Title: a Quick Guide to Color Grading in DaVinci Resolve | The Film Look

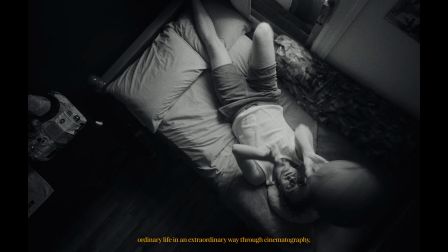I recently released a short film sharing my boring, ordinary life in an extraordinary way through cinematography,
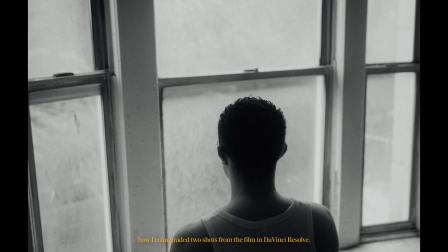and here I want to quickly show you how I color graded 2 shots from the film in DaVinci Resolve.
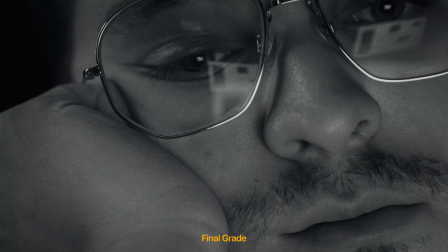The first shot is in black and white, covering how I achieved the black and white scenes, and the other is a color shot to cover the color scenes.
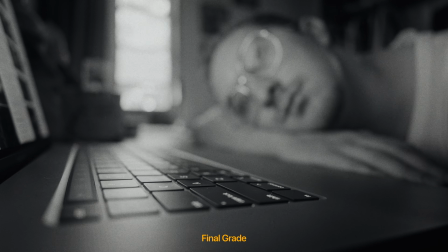Once you get the final look you want, you can copy the grade to your other clips so they match, and then make minor adjustments to get the look just right.
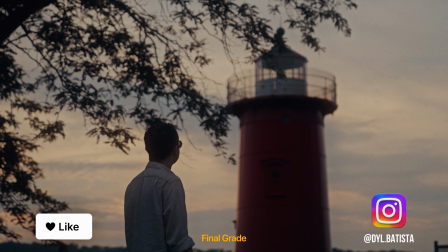Let me know in the comments below if you have any tips to share or questions about my process, but don't forget I already have many videos on my channel breaking down how I color grade.
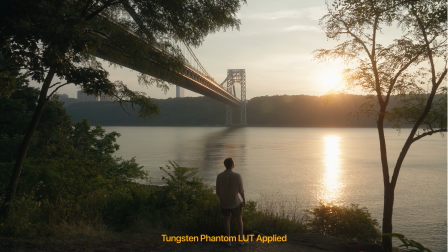Since I already graded the shots, I'll take you through what I did in each node and break down my thought process.
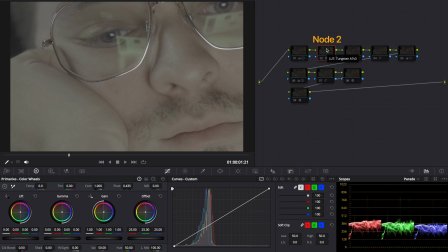Let's start with the black and white shot. I always start in the second node where I place the tungsten phantom LUT to get a good image from S-Log3.
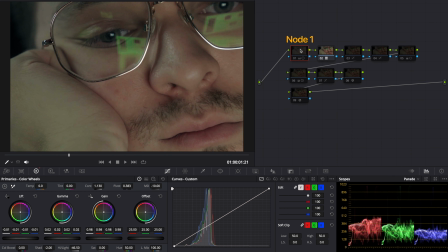I then go back to the first node and make my primary adjustments.
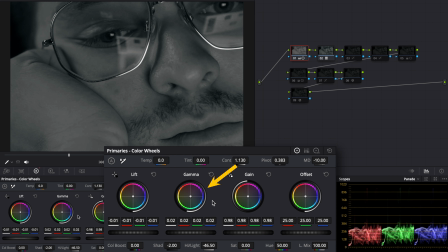I start by dropping the highlights to bring back some detail, then I usually raise the gamma, lower the lift, and see where I want the gain to go, but here I lowered it. This is all to help open the image up and get more of the details to show. I also lowered the shadows.
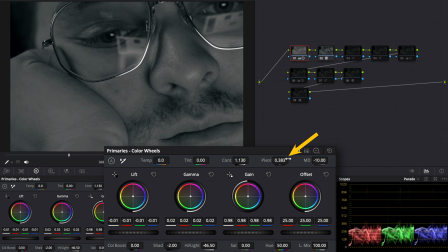I added contrast and moved the pivot to brighten it up and lowered the mid detail a bit so my face is overall softer to help my skin.
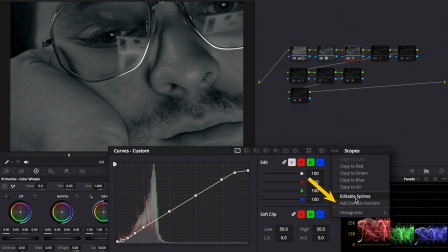We go to the third node next and add default anchors to create a film curve that raises the blacks and drops the lighter parts. In the fourth node,
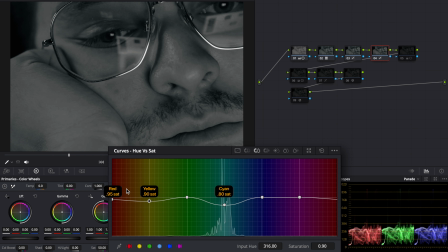I only mess with the hue versus saturation to get rid of some of the blues we see and a little of the yellow and reds to ensure we are only getting shades of black and white. We'll skip the fifth node for now and grade the image in node 6 to get more color contrast. I cool the lifts by lowering the reds and I warm it up in the gamma.
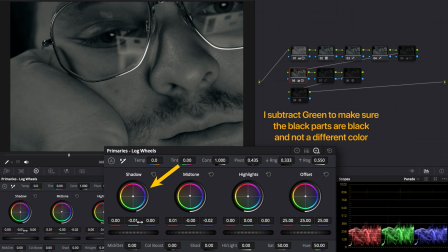I go to the log wheels and subtract green in the shadows to balance the image and warm the midtones a bit more.
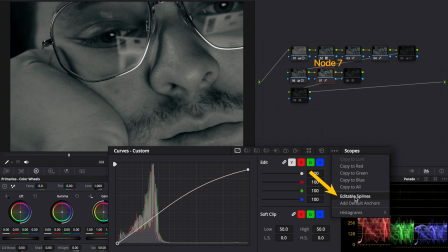In the seventh node, we enable editable spleens and make the image pop even more by pushing the curve.
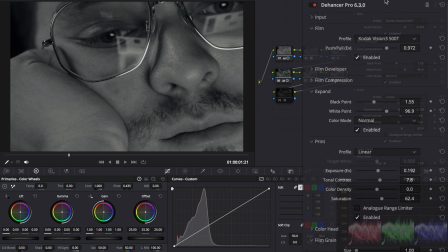And finally, we added Dehancer in node 8 where I set my film profile to Kodak Vision 3 500T. In Dehancer, I opened up the expand, adjust the print by raising the exposure, contrast, and lowering the saturation from 100 to about 62.
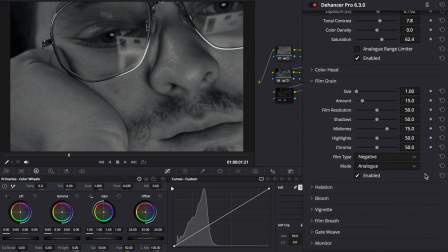And here are my film grain settings if you'd like to use them. In the last node, I add glow to make the image pop even more.
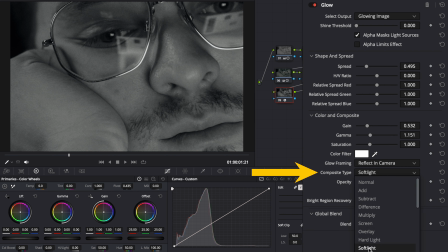I lower the global blend, change the composite type to soft light, and open up the threshold and spread. I also increase the gain and gamma here.
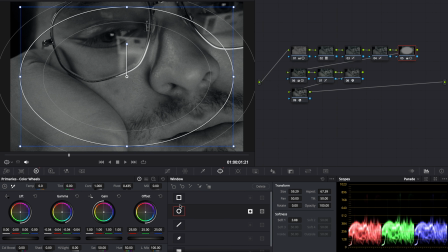Going back to the fifth node, I made a vignette with a circle mask, adjusted the position, and decreased the gamma until I liked the look. This is to help draw more focus to the center of the frame. The vignette wasn't needed for this shot, but I used it for all the black and white shots, so I wanted it to match. And that's how I got the black and white look in my short film.
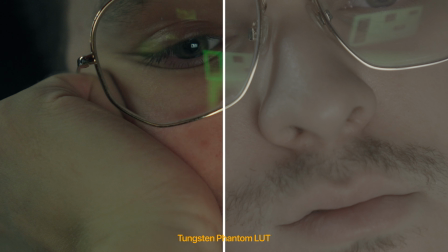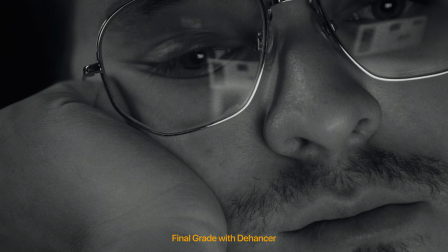Before I get into the color shot workflow, if you've been searching for the highest quality music you can use for your YouTube videos, short films, or even client work, then let me introduce you to Musicbed.
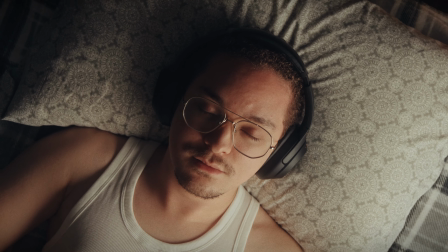Have you ever found a song that would be perfect for your short film or video you're working on, but you know you can't use it without getting a copyright strike here on YouTube? Then let me introduce you to Musicbed AI. No matter the artist, no matter the song,
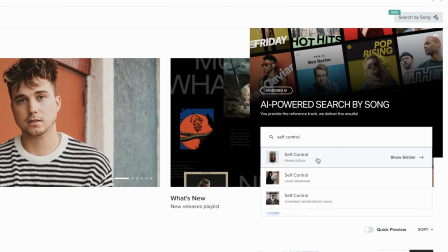you can type in the music you're referencing from here and find songs on Musicbed that match in vibe, genre, pacing, and feeling.
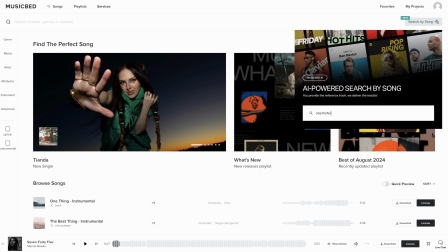This is a game changer because I've mentioned in previous videos how long it could take to find the right song for the project, and if I know what I'm looking for in another song, I can find other songs that fit that same vibe I want, and picking the right song is very important to bring the project all together.
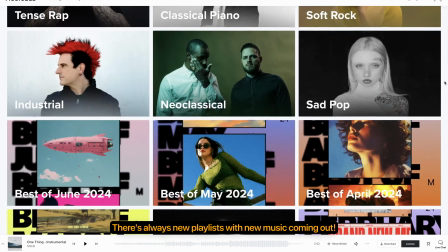This is going to save me so much time since Musicbed has an incredible roster of highly curated music to pick from,
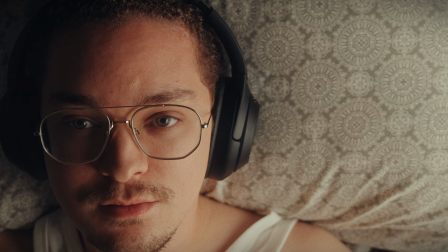and you can truly hear the quality of the authentic, emotional songs as you browse.
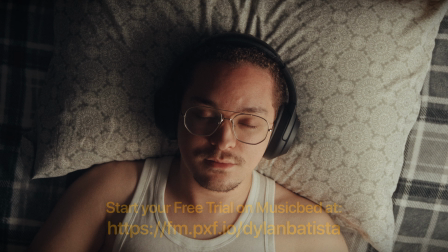I joined Musicbed's Friend of the Brand program, so if you want to support me and the channel and switch to Musicbed to experience what you can only find with their exclusive collection of music, then start your free trial with my affiliate link down below. Now, I'll break down my workflow for the color shot.
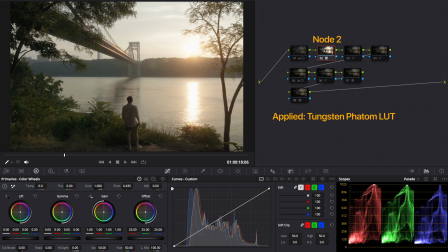I once again started in node 2 with a tungsten phantom LUT. This is my favorite method of starting my workflow.
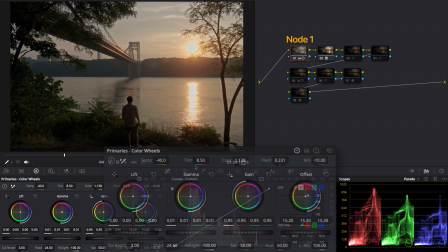I went back to node 1 and first dropped the offset since I really overexposed my shot. I added contrast back in and opened up the pivot to the left.